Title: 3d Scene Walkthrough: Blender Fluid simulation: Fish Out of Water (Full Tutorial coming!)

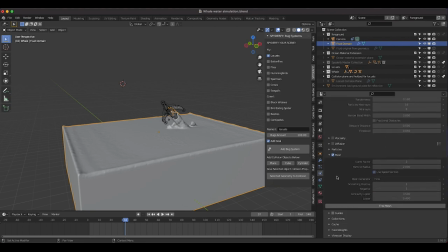So the second step is creating the mesh from the liquid simulation. And in baking that mesh, you can choose how much you want to up-res your simulation by. And I up-resed it by two. Of course, a higher up-res factor would give you more detail in your mesh. Of course, increasing your resolution divisions would give you more as well. Just a different kind of resolution, if that makes sense.
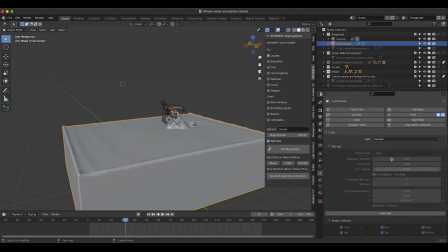So this is the main resolution. And then if you want to kind of up-res your fluid simulation, you would use the mesh up-res factor when you bake your mesh using the liquid simulation data. But after you bake your mesh then you go into your particle settings and you choose which particles you want to bake out in your simulation. I use the spray and foam particles.
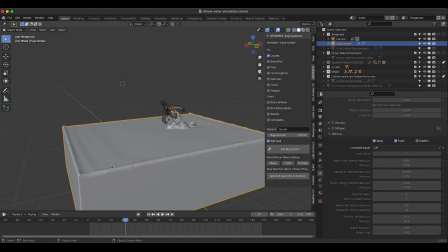I didn't find it necessary to bake any bubbles since those are mostly residing under the surface of the water so I wasn't gonna actually see those very much. And you can also choose how much you want to up res your particles by. So if you up res your particles you're going to get more particles and more detail from whichever particle systems you select here and once you bake these under
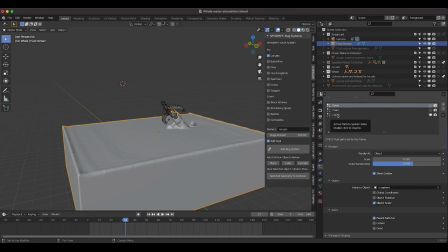the particle system tab you'll have different particle systems depending on the ones you've selected that you can then enable here as you can see if
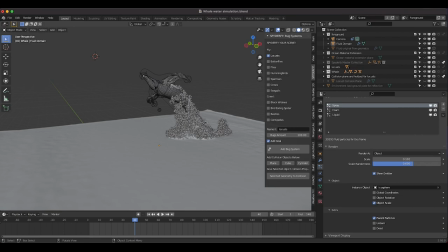I select them on now you can see that these particles are actually around our mesh which is giving it a lot more detail and I think the main one that was really needed for the shot was the spray particles the foam did a little bit but it's definitely not as prevalent in the
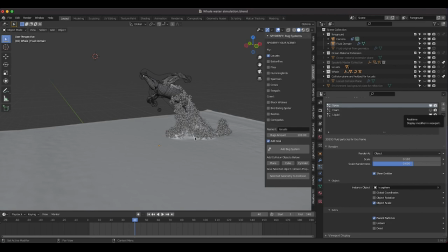scene here. As you can see, if I turn it off, there's a little bit of detail that it adds. The foam particles kind of reside on the surface of the simulation, whereas the spray kind of exists when something sudden hits the simulation or there's a kind of a violent burst, kind of like this whale is coming out of the water here. So the spray was definitely crucial.
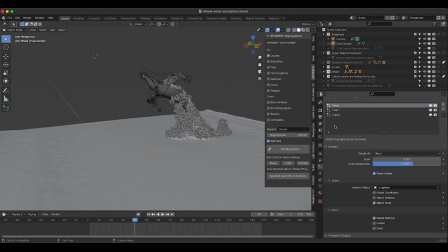And essentially how these particle systems work is after they're created by your fluid simulation, you can then, you know, choose how to render out your particles. So I've rendered them out as an object and you can change your scale and scale randomness. And then I've just used an icosphere here, instanced all over that particle system.
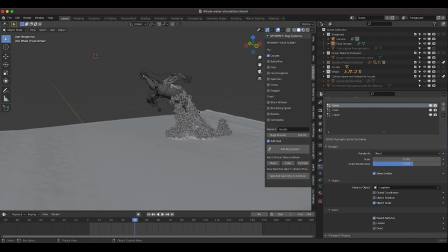And I've just used a very basic white material for that icosphere so that it's kind of like a bubble or splash effect.
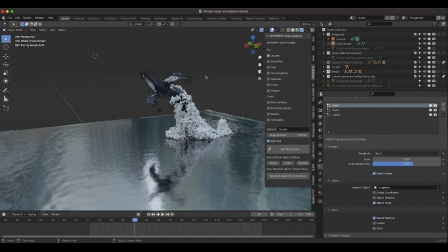But as you can see, if I just go to rendered view really quick, you'll see that it's just a bunch of white spheres essentially on our particle system. And you know, it's not perfect, but I definitely think that with some more resolution divisions on the actual fluid simulation itself, and maybe baking some more particles, but actually making the particle size smaller. I have a feeling you can get some pretty photorealistic results.
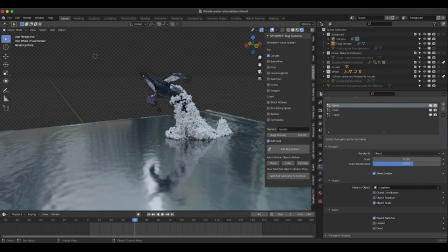Of course, that all kind of depends on the speed of the hardware in your computer. So MantaFlow can be a little bit slow in that sense sometimes. But this is kind of what the simulation looks with those particles. And I'll go ahead and turn those off for now.
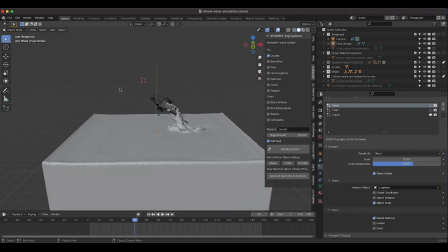But that's the general idea for the fluid simulation aspect. A few more things I did here.
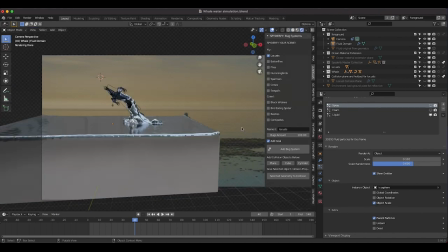I wanted the simulated water material in our shot to have a similar look to the water in our live action shot. So what I wanted to do is actually simulate the reflections coming off the surface here. So I've just added this environment background plate for reflection. As you can see, if I turn that on, we're getting some realistic reflections off of the water here.
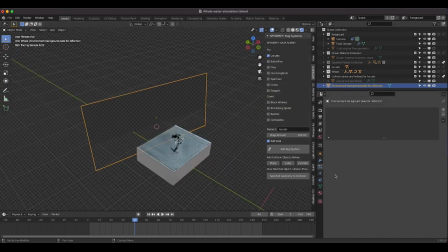So essentially what this background plate is, if I go under our object properties tab here, you can see that under ray visibility, I turned the camera ray visibility off because I didn't actually want to render the plane, but I did want the plane to create some reflections on our water here. But if I turn it on just for the sake of this tutorial, you can see that I've just projected the live action shot onto this plane here.
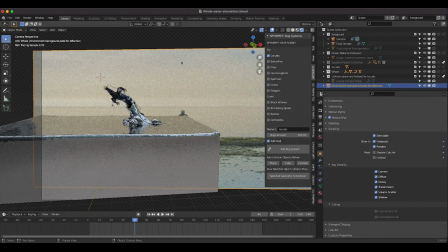And then whenever we go to camera view, it's actually reflecting onto our water here.
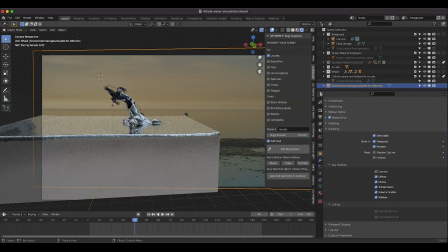So there you go. That's how you can create some kind of realistic reflections there. It's not perfect, but with a little bit of compositing, I tried to blend it into the shot as best I could within that day of working on this project. So yeah, that was definitely crucial in creating the realistic reflections off the water here.
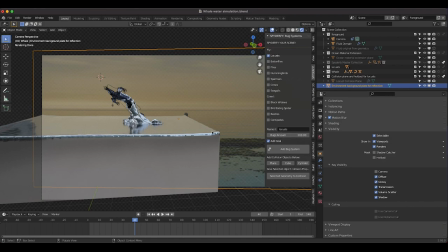Another thing I wanted to do was extend the area where the ocean was in our render. So essentially what I did is I just added a very basic plane to our scene and just overlaid it on top of our shot. I just added this in case the feather of our mask would extend further than the edge of our domain here.
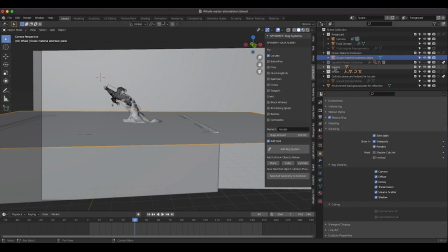But yeah, that's what we did for this foreground view layer. I also added some locusts to the composite with our Spotify add-on. So as you can see here, I just selected the locust checkbox and added a bug system to our scene.